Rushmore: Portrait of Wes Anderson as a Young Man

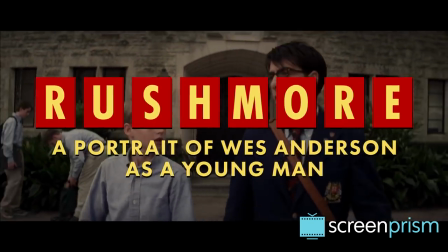The start of every school year provides a great excuse to revisit one of the most enduring films about high school, 1998's Rushmore.
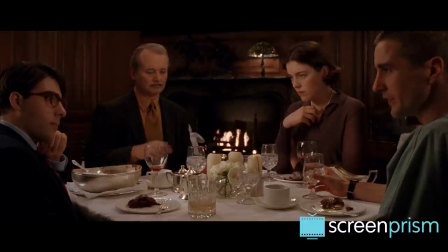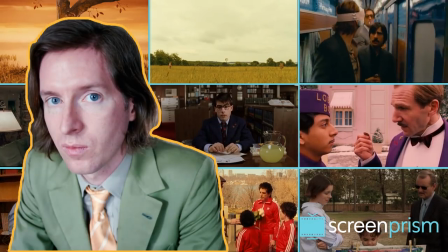Now one of the most recognizable living filmmakers, Wes Anderson rose to prominence after the success of his sophomore feature.
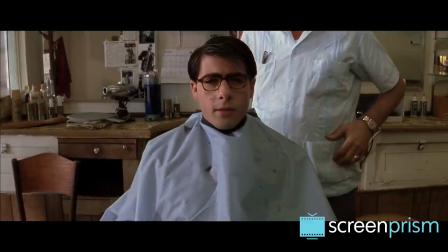The film stands apart as the most realistic feeling and autobiographical of his work, while revealing the seeds of the filmmaker Anderson would become.
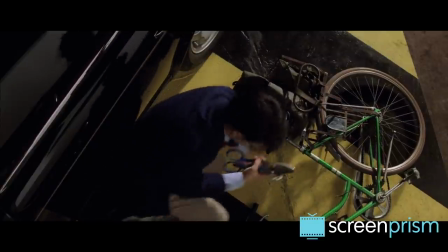Rushmore has a rawness to it that isn't as present in his later meticulously crafted,
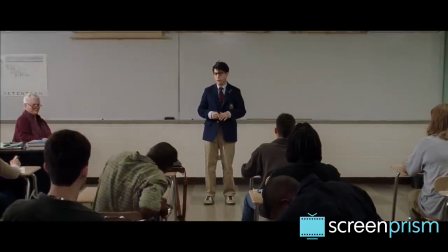fully formed filmography, so the film can be read as a coming-of-age tale, both for Max and for Wes.
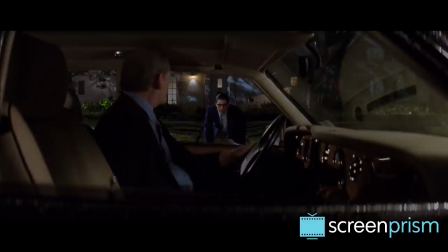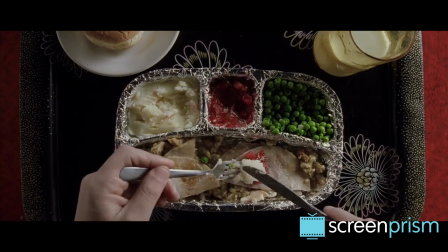More than his debut feature, Bottle Rocket, Rushmore showcases Anderson's stylistic and thematic interests in their infancy.
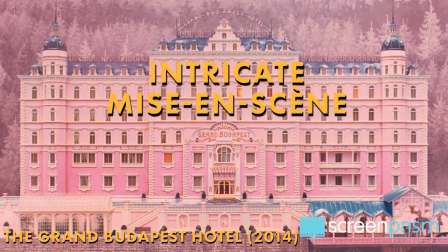Now known for his ornate, intricate mise-en-scene and his balanced, wide center framing,
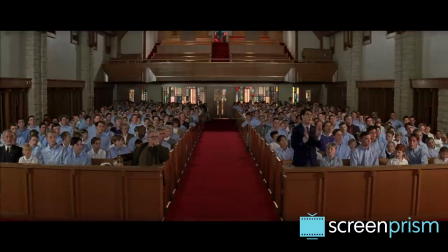Anderson's symmetrical aesthetic already exists in Rushmore, but it doesn't overpower the story.
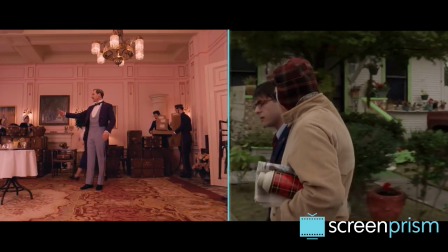The film's smaller budget, compared to later Anderson films, meant that it was shot on location,
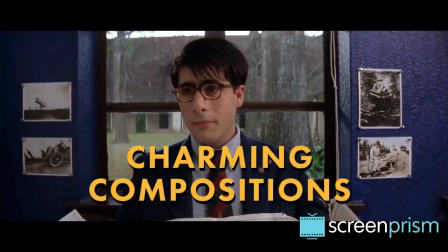so in Rushmore we see his charming balanced compositions applied to a somewhat more realistic, familiar setting.
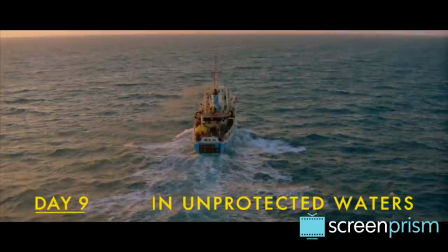Rushmore is divided up in two months, and Anderson would replicate this chapter-like structure in nearly all of his other films,
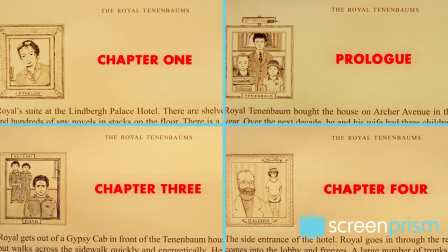most notably in The Royal Tenenbaums, where the story is literally divided up into chapters.
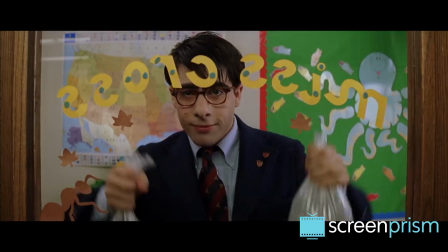Visually, Anderson also achieves a storybook aesthetic through his intricate controlled and fanciful shots that often feature bright pastels,
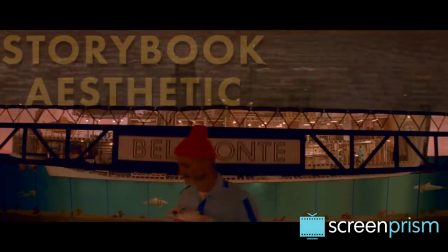and his films since Rushmore have pushed this storybook feel to extremes.
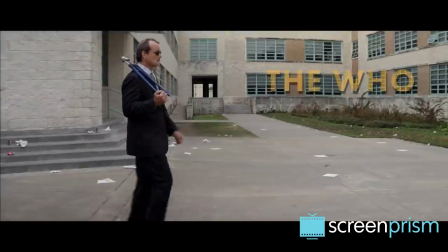Rushmore's eclectic soundtrack features deep cuts from The Who, The King's,
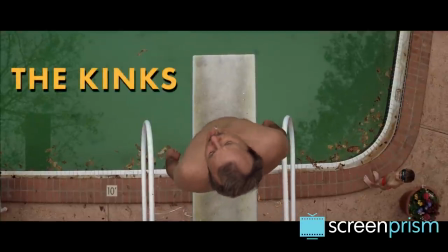and the John Lennon,
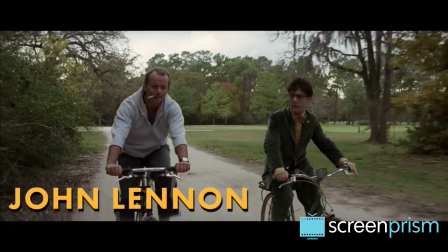demonstrating Anderson's
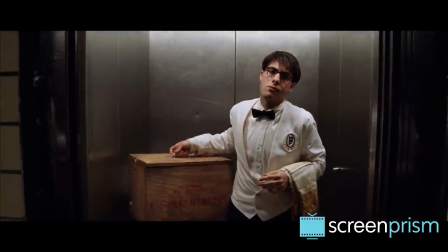ability to bring slightly more obscure classics of the past back into the public eye.
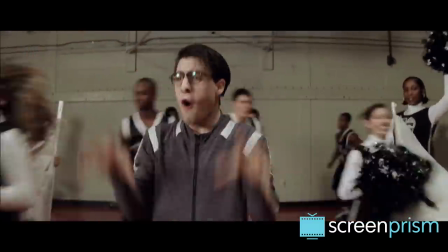He also uses two songs by Cat Stevens, who did the entire soundtrack for the classic coming-of-age Harold and Maude, a strong influence on Rushmore.
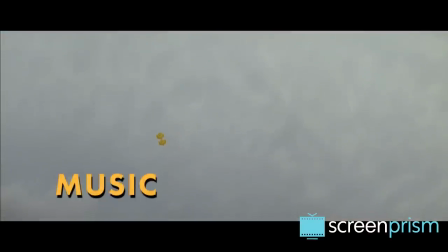Like Harold and Maude, Rushmore uses music to create a whimsical, melancholy mood,
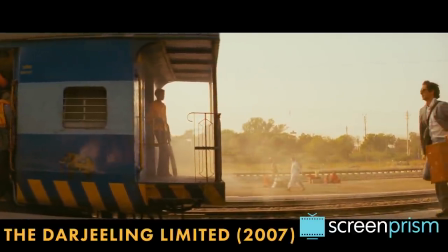foreshadowing the way Anderson would use music to establish a memorable tone throughout his films.
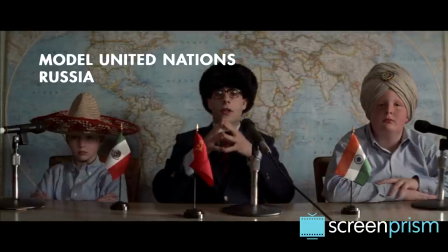Also, the director's fondness for montage is already apparent and these sequences work because of the interplay between music and image.
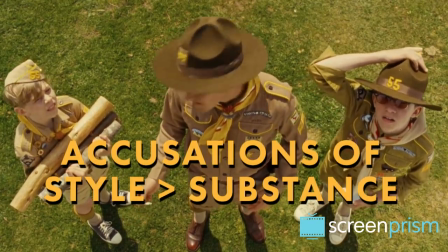Anderson's visual flair often leads to accusations of style over substance and many underrate the deeper substance in his visual storytelling.
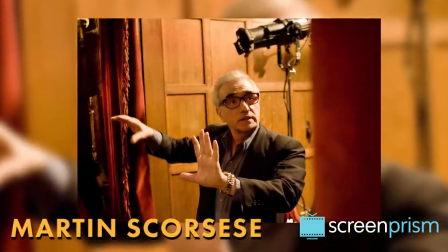Martin Scorsese has said that he doesn't see too many new films because quote the images don't mean anything.
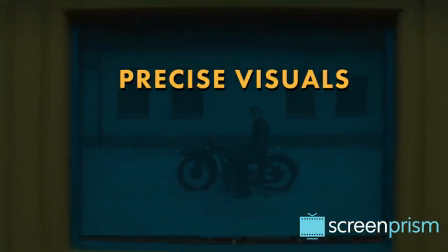But Anderson is a rare exception to that complaint. He uses precise visuals to express emotional beats and externalize his character's inner feelings.
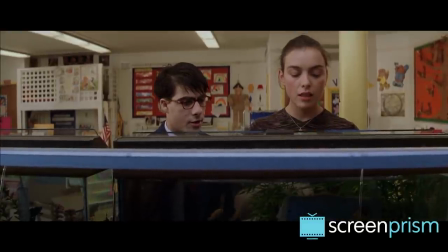Take, for example, this scene in Rushmore of Max and Rosemary feeding fish in her classroom.
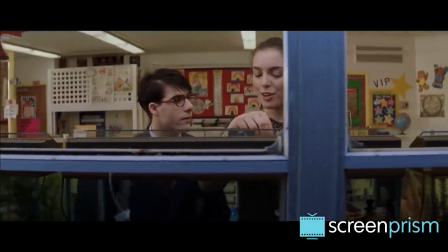As the two characters walk and connect, the camera follows them dollying left and frames them in the same window.
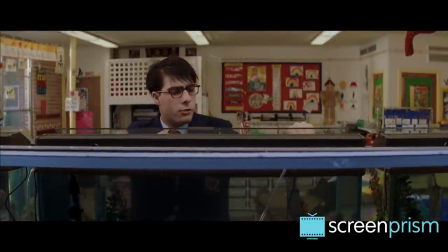But when Rosemary mentions her husband, Max is crushed.
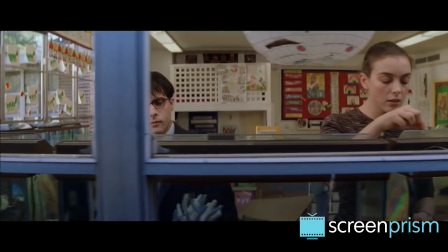And as the camera dollies this time, the two are framed in adjacent windows, visualizing the divide Max imagines between them.
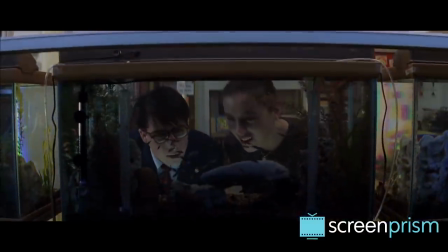When Max learns that her husband has died, the camera track this time places them back in the same frame, as he now believes he still has a chance to be with Rosemary.
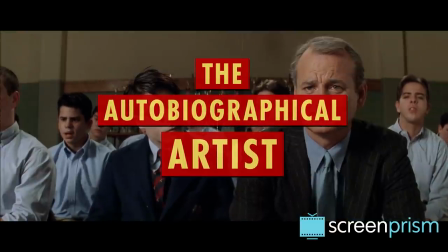Rushmore is the most autobiographical of Anderson's films, so it gives us a window into the director's early life.
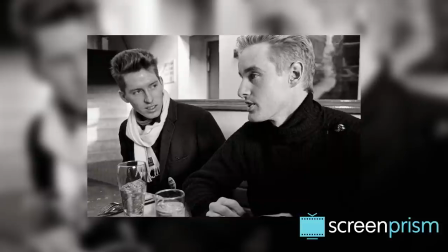Anderson co-wrote the screenplay with his friend and frequent collaborator Owen Wilson,
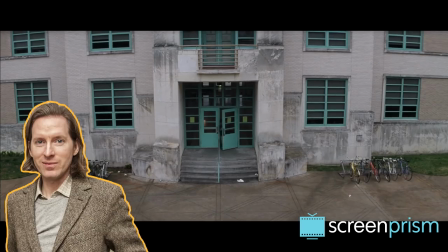and Max Fisher's story parallels Anderson's early education at St. John's School in Texas.
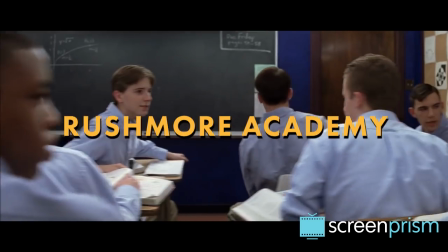The elite private school inspired Rushmore Academy so much that he decided to shoot the film there.
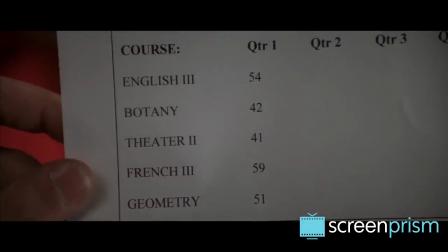Like Max, Anderson was an academic underachiever who slacked off in school, and he stated that he too fell in love with an older woman at that age.
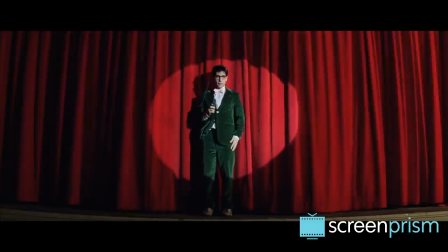Max and Wes share similar artistic pursuits, as Max spends much of Rushmore honing his skills as a playwright and theater director.
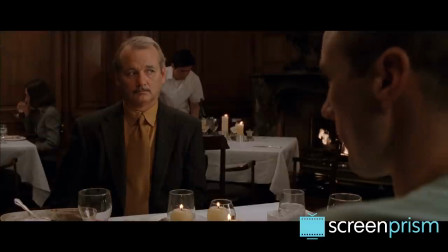Oh my god! What a hit play!